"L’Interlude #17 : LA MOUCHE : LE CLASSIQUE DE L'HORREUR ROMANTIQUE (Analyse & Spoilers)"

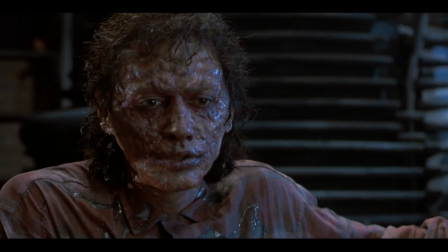En effet, par la perte de ses cheveux, de ses dents, d'une peau beaucoup plus terne et granuleuse,
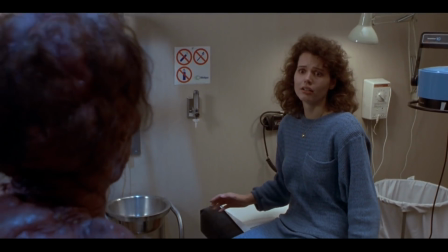La Mouche prône même par son visuel métaphore sur les maladies dont elle dépeint la souffrance, comme le cancer,
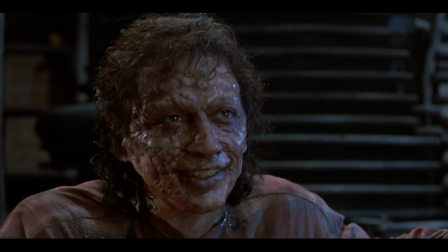le sida ou même la simple notion de vieillesse. C'est l'intention du cinéaste, proposer symbole via le design de sa créature,
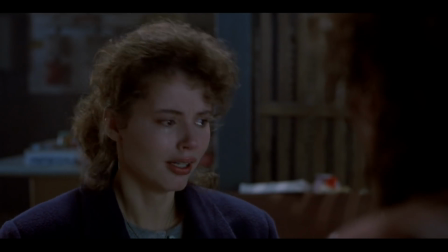rappelant un aspect meurtri, s'aggravant au fur et à mesure que le génome de mouche envahit le corps de son hôte.
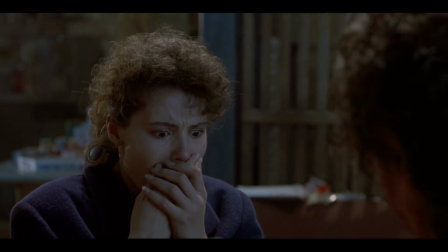Construction d'une crainte par l'horreur ou quand les costumes de Wallace arborent les thématiques les plus dures de notre société.
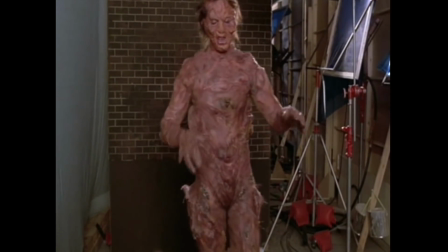Pas moins de 5 heures de maquillage par jour pour un Goldblum méconnaissable.
Could kind of freak out. I mean, you're covered in this thing and it's exhausting too. Not only you're in this thing and it's kind of very hot. Part of the makeup, my whole there's kind of this weight on my eyes all the time, and to kind of see, I have to keep doing that, you know, so it's very, very exhausting.
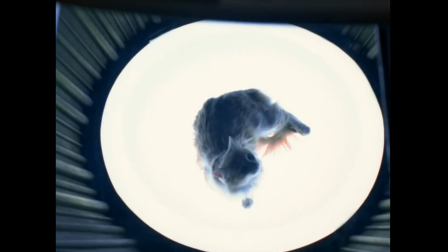Mais ça, vous le savez peut-être déjà. Et pour beaucoup, La Mouche reste film gore, voire carrément crade.
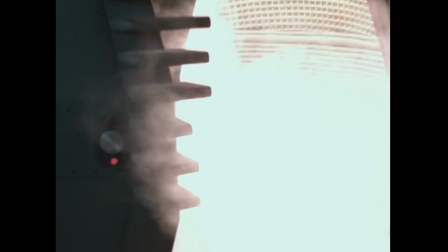Et encore, vous n'avez pas eu la chance de tomber sur de magnifiques scènes coupées, comme la fusion d'un singe et d'un chat,
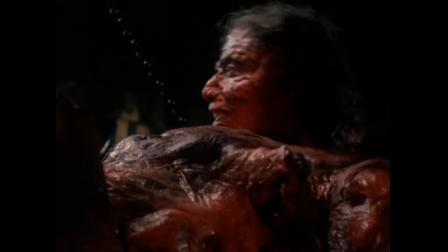ou même des vidéos dégustation d'un Brundle arrachant sa propre chair de son corps. Alors oui, ça c'est affreux.
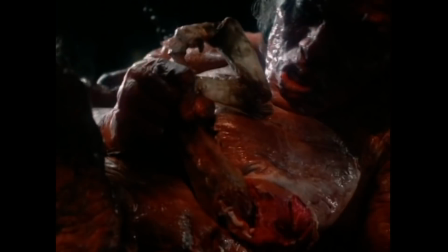Mais ce que je tiens à vous apporter, c'est une nouvelle interprétation.
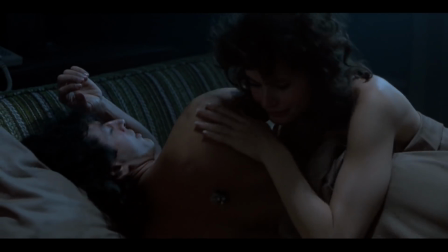Et si, avant même d'être un film d'horreur, de science-fiction ou même une tragédie, La Mouche n'était pas simple long-métrage d'amour.
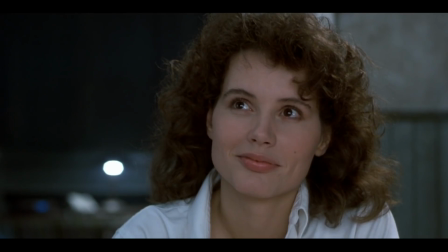Le romantisme selon Cronenberg ou la poésie du steak.
Mais non, pas encore, car je n'ai pas enseigné à l'ordinateur à devenir food de chair. La poésie du steak.
Bon, au risque d'en perdre la moitié d'entre vous, c'est quoi déjà le romantisme?
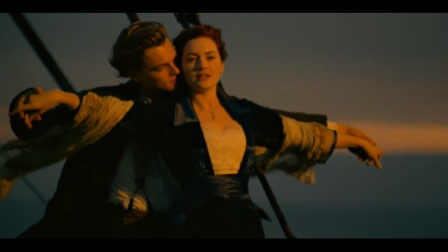Et attention, je parle pas DiCaprio dans Titanic ou Menotte dans 50 nuances degrés.
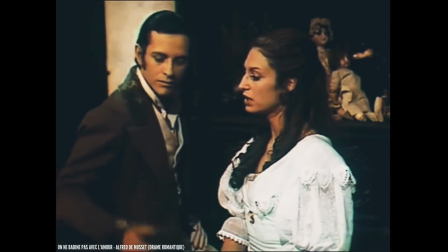Ici, place à une notion basant ses lettres de noblesse en littérature, en poésie et aussi, effectivement, au cinéma.
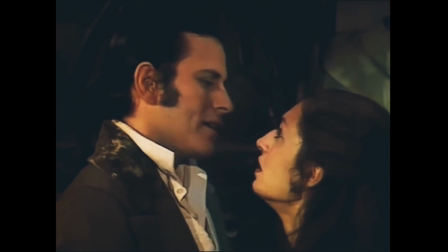Apparu en Allemagne puis en Angleterre à la fin du XVIIIe siècle, il est mouvement culturel européen propre à tout type d'art.
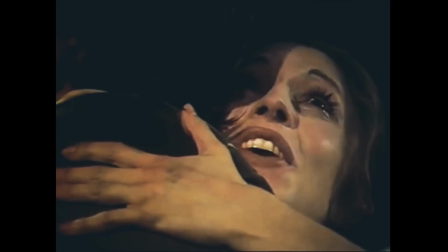À l'origine, il vise à une libération de l'imagination, privilégiant l'expression du moi et des thèmes,
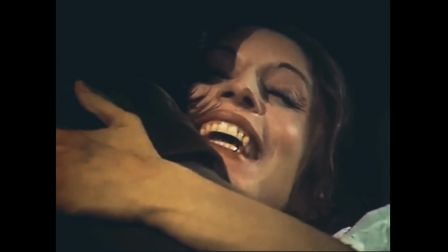entre autres, comme l'amour, les sentiments et les passions de l'individu dans le prisme de son destin.
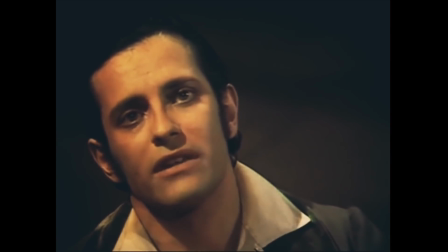Là-dessus, il se développe au fil des décennies, principalement par certains auteurs littéraires comme Victor Hugo ou Alfred de Musset, mais touchant par la suite n'importe quelle forme.
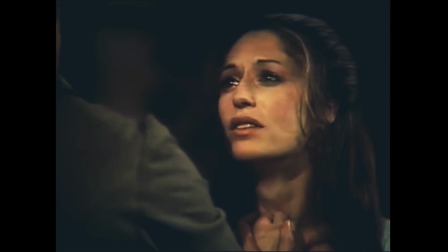Oui, le romantisme se diversifie, devant être libéré et symbole d'un mal. Pour la jeunesse romantique, il est même qualifié de mal du siècle.
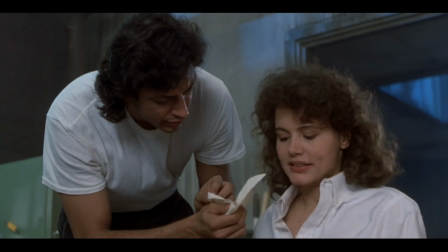La question est, comment rapprocher cette problématique au long métrage de Cronenberg?
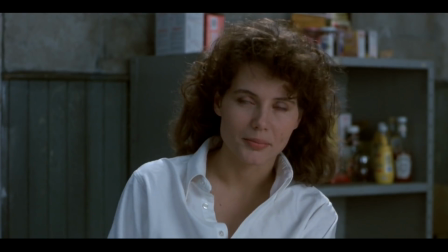Eh bien, vous allez voir que via la psychologie Seth Brundle, plusieurs idées feront directement écho à un romantisme moderne.
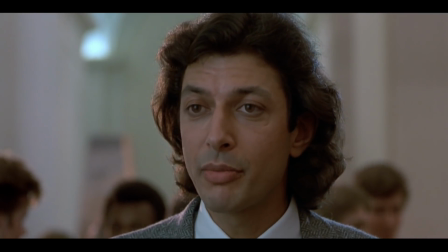Vous venez avec moi dans mon labo? Je vous ferai un cappuccino. J'ai l'impression que vous ne sortez pas beaucoup.
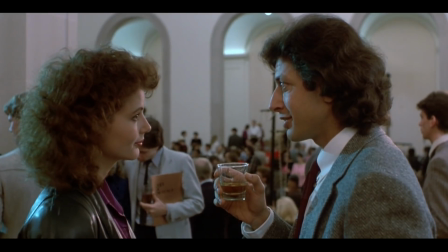Ça se voit tant que ça.
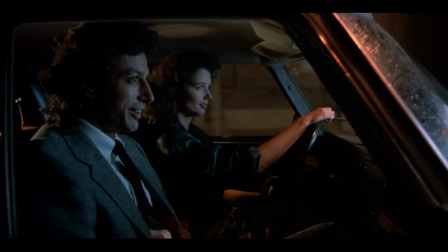À l'instar de Brundle, le poète romantique se réfugie derrière sa mélancolie, sa nostalgie, son imagination et une solitude apparente.
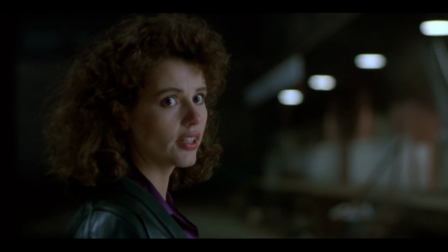Mal à l'aise face au monde, passionné et d'une nature que l'on devine triste dans ses souvenirs d'enfance, Brundle épouse déjà quelques thématiques propres à ce romantisme.
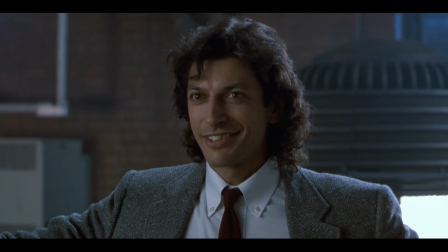Avant même d'entrer dans son analyse, Cronenberg laisse d'ailleurs plusieurs détails confirmer cette théorie. Un laboratoire sombre, glauque, presque gothique, et une partition de Beethoven sur le piano,
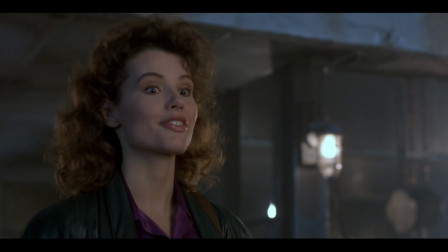l'un des grands musiciens ayant développé le romantisme par le son, s'ajoutera évidemment à cela une vision de l'amour fusionnel amenant au désespoir.
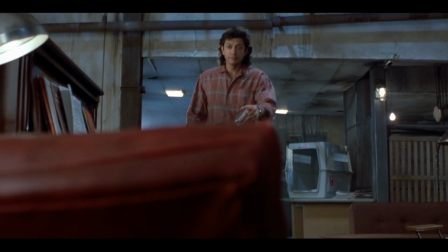Oui, comme tout cheminement romantique, son erreur, premier voyage en télépode,
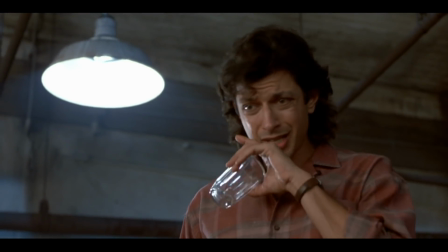ne sera pas due à la science, aveuglé par un passif entre Veronica et Statis Borans l'amenant au pire sous alcool.
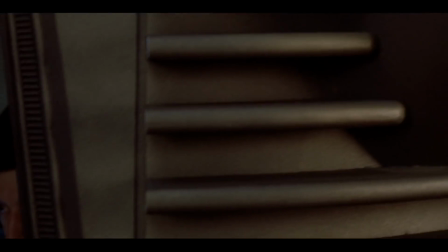Premier point, l'amour fusionnel.
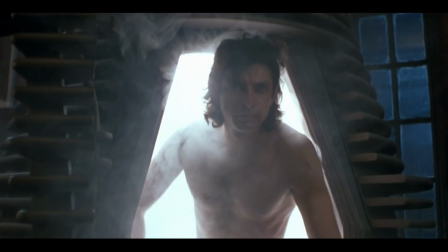L'envie organique de fusionner avec la femme qu'il aime, c'est une image science-fiction de l'amour romantique, finissant par tuer le couple.
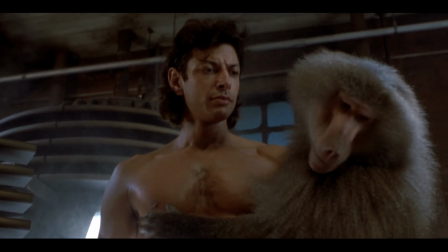Deuxième point, dans sa façon de filmer presque théâtrale sa tragédie, Cronenberg insiste sur plusieurs représentations amoureuses.
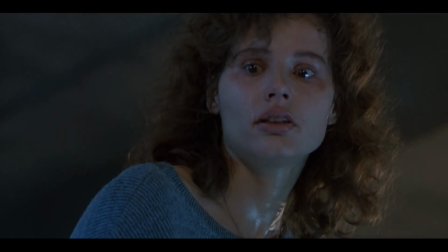Même dans la métaphore, on peut rapprocher l'épopée Brundle à plusieurs grands noms du romantisme.
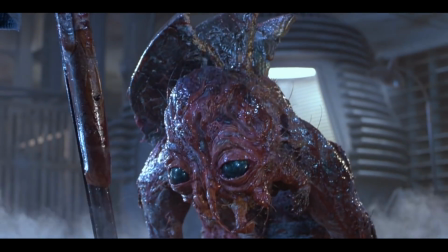À la fin du métrage, n'étant plus ni homme ni créature, l'une des dernières traces d'humanité de Seth, le guide, sublimée par le regard de Gina Davis vers le suicide.
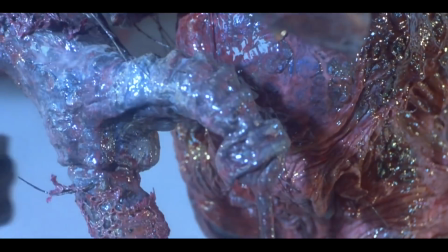Comme dernier refuge d'un homme qui lui aussi, dans le fond comme dans la forme, se trouve victime de son siècle, de son temps et de sa propre création.
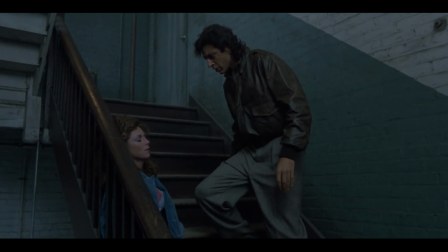À la grande époque romantique, beaucoup d'auteurs pensaient trouver refuge dans la mort, tentant à l'instar de Brundle de s'y rendre par eux-mêmes.
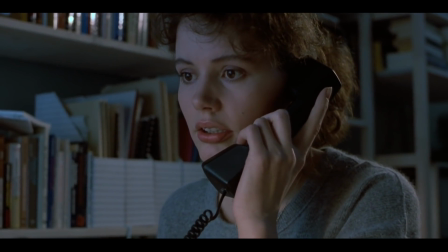Alors évidemment, les mœurs sont différentes, mais il y a dans cette conclusion un impact romantique que je trouve évident.